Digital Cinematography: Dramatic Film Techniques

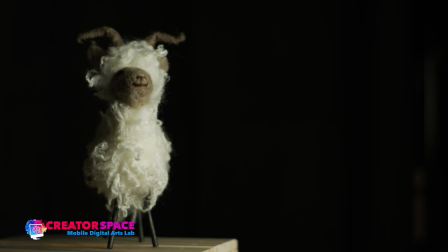24:57 look at that now we have a very moody uh subject right so what i've done is turned off this
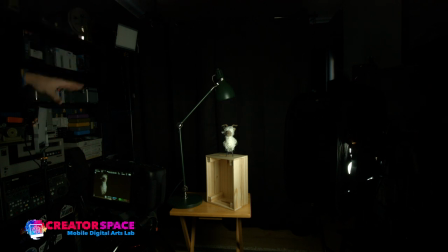25:04 the back lights off the key lights off and I just have the fill light and this is
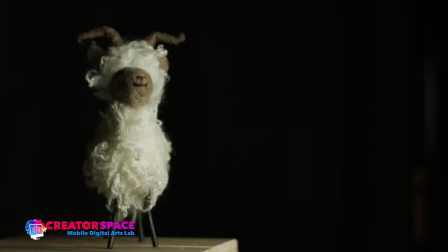25:11 what I would call low-key lighting where we have all this shadow right the whole subject is really drenched in shadow and it's it's a lot moodier right and you can see even you know there's the background is just soft and in our depth of field
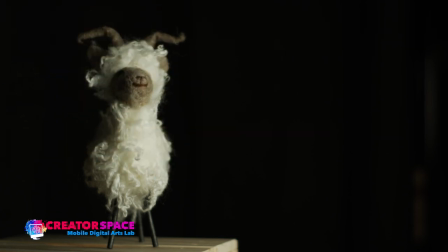25:25 is really focused just on the goat and and that's it so this is that kind of low-key low-key lighting idea right
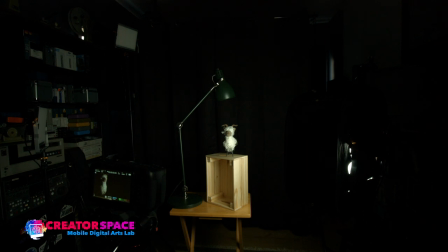25:34 and we can go even further it's really fun we can play with you know very little light levels so because
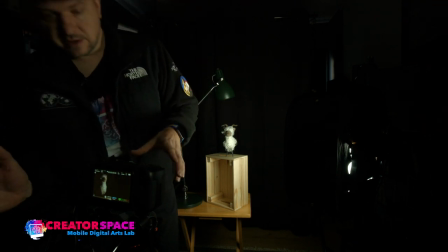25:42 our cameras are quite light sensitive so we essentially have the
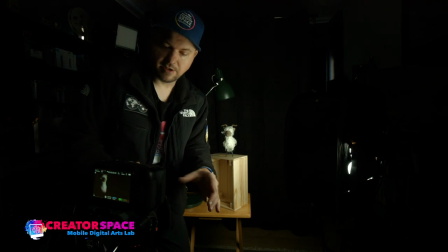25:46 the black magic pocket cinema camera and these lenses I they're all
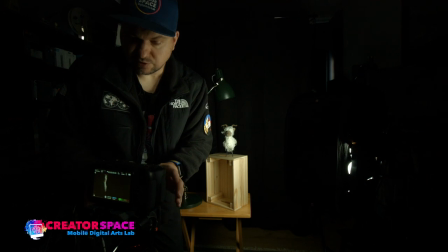25:51 fast lenses so they can shoot at you know 1.5
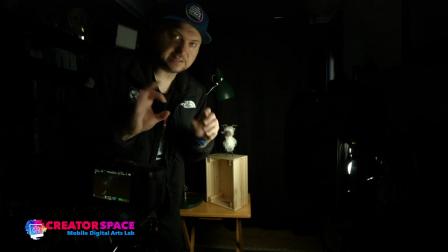25:56 f-stop and so that's very fast so it can work with really low
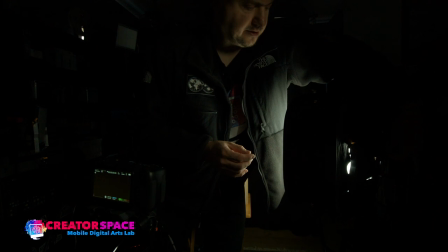26:01 light and that allows us to further play with with our dramatic
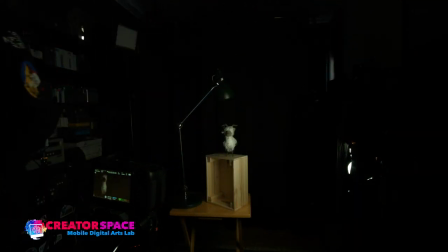26:06 effects so look at that now I've really lowered the key light and
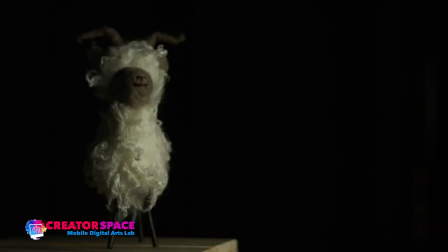26:11 let's look at that so that's a real good example of low key just a little bit of fill on the go there's no key there's no backlight right so that's that's that so
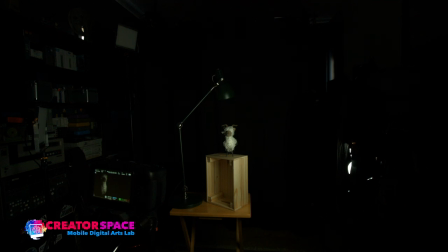26:24 now let's play with okay we have a single source of light let's put the the backlight back on
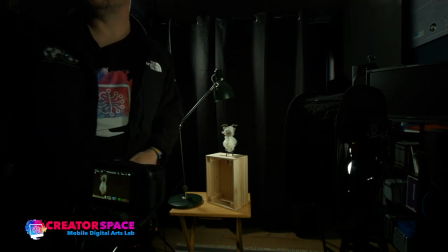26:34 okay so i have that one back on okay right away you can see how how much more light's been added
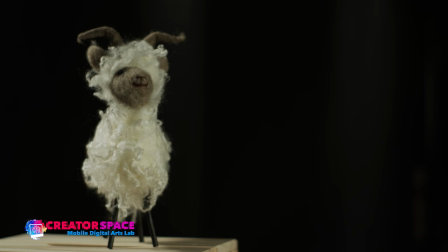26:42 and look at that that's pretty neat too so that's without the key light so that's just with the soft fill and the background light. I like this kind of a look where it's just two point versus three point.
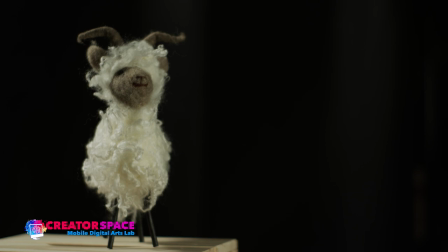26:56 Sometimes I find the three point, uh, you know, lighting can be a little bit too much. So I often like just lighting with two and I think, you know, that can, that can be enough, right?
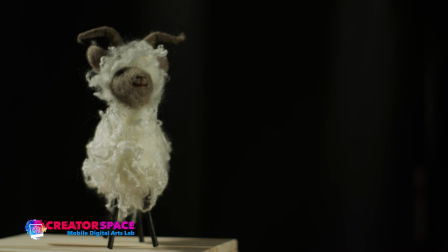27:09 So that's really cool. So now let's look at some color temperature ideas. So we talked about, So that's our three-point lighting, how we can go high key, low key. So high key is really, literally, turning on the key light, right?
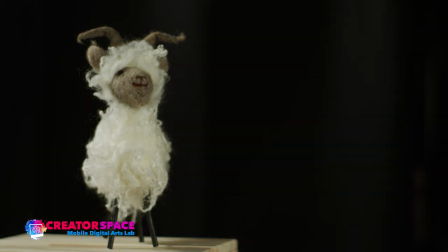27:24 And it's like getting rid of those shadows. So this is my key light off and then turning it on.
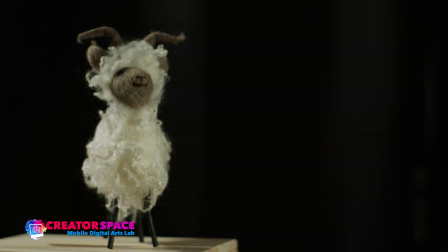27:29 So really low key, high key. Literally, you can take it that way by definition. But you can see there's more to it. It's really building those shadows and figuring out how much light we really want. right so we can really reduce those shadows and that's the backlight doing a lot of the work with just a little bit of fill that to
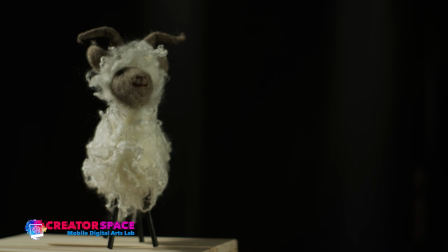27:49 me is a pretty interesting look because I have that nice backlight and I have a little bit of fill it and I can see everything quite well a little bit of the background is still visible the black curtain and you know again it's out of focus and that looks pretty neat to me so now
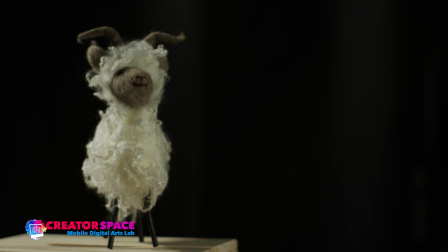28:03 let's look at different color temperatures and we might look okay we'll look at color temperatures and And then we'll see how we can actually use it to help, you know, replicate our artificial light. Okay, so what I'm going to do is, let's go back to our wide shot here.
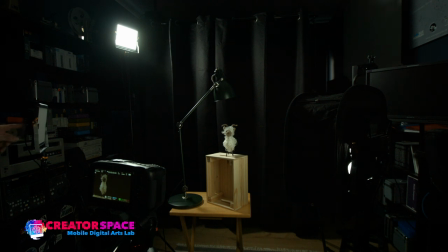28:21 So, now, the back panel here, there's two knobs. One is cool, one is warm. Cool represents daylight. Then there's a warm one that represents tungsten.
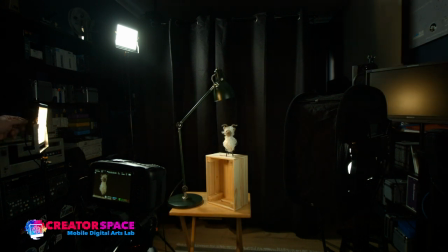28:32 So look at that.